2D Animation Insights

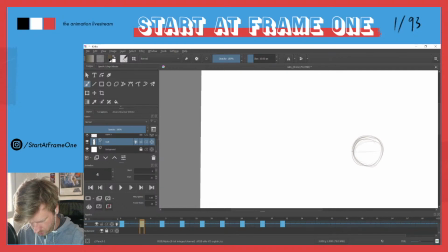[27:18]
just wanted to add in this here. So maybe we can
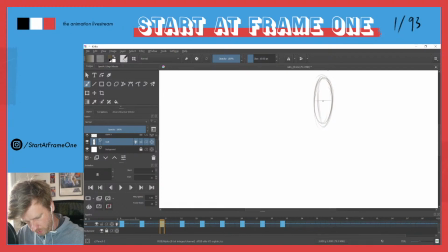[27:33]
work with that.
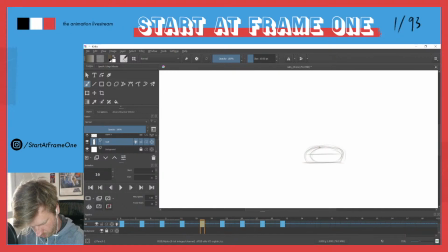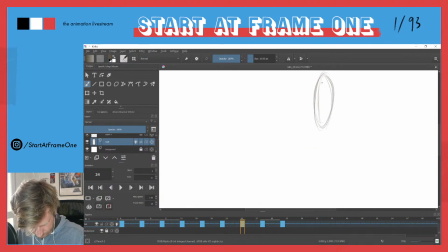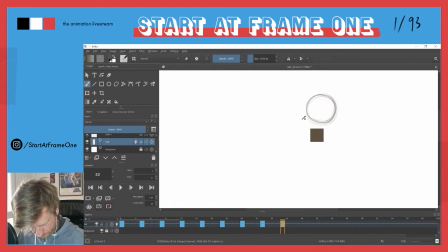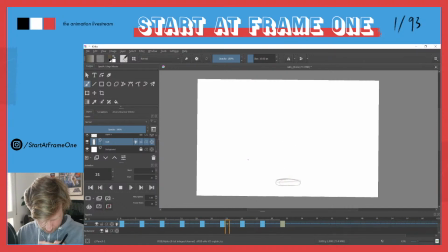[28:20]
Okay, now we have a little bit more of a perspective here, and our volume looks more... Now we have volume actually. It's more three-dimensional.
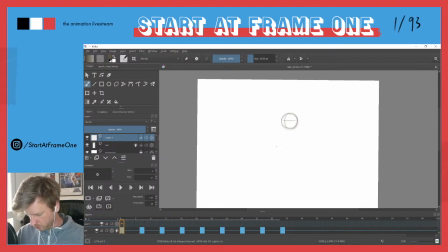[28:34]
Okay, so what we could add in...
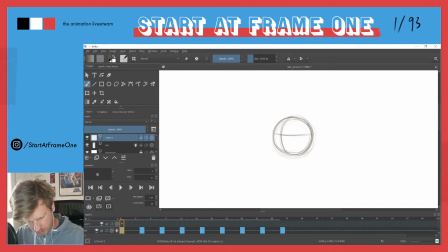[28:42]
Let's add in some eyes, weird eyes.
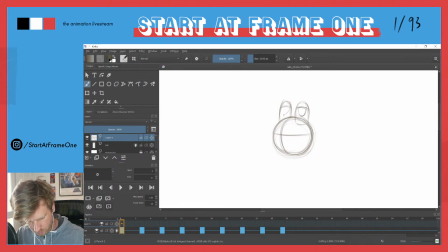Maybe like so. Or we do as well. I think I want the pupils to be...
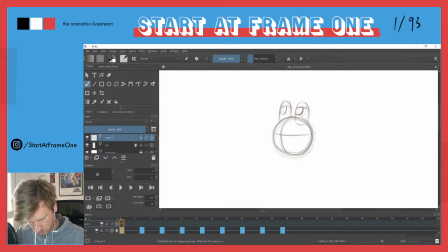Do you call them pupils? Aren't pupils like attendees in the class?
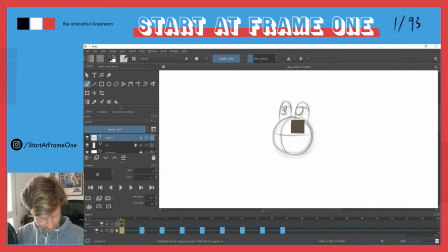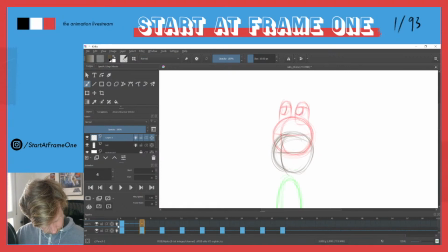So here we could do a stretch on the eyes, because I want this to be a secondary animation here.
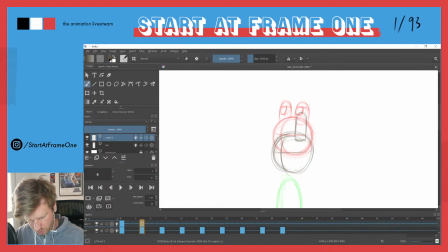[30:06]
So those are stretched because the ball falls first, but the weight of the eyes, it drags behind, so they are stretched out.
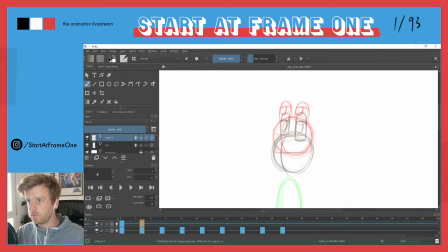here even more.
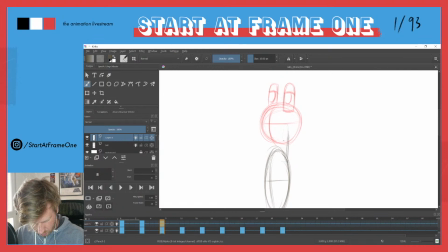And let's see how far we can push that.
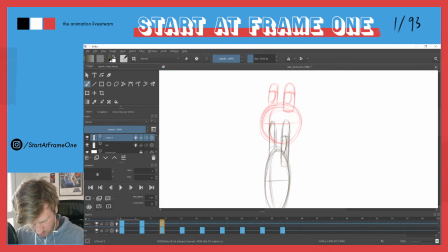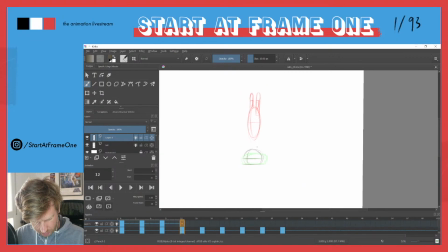[31:09]
And now I'm not really sure. We could already squash the eyes here as so.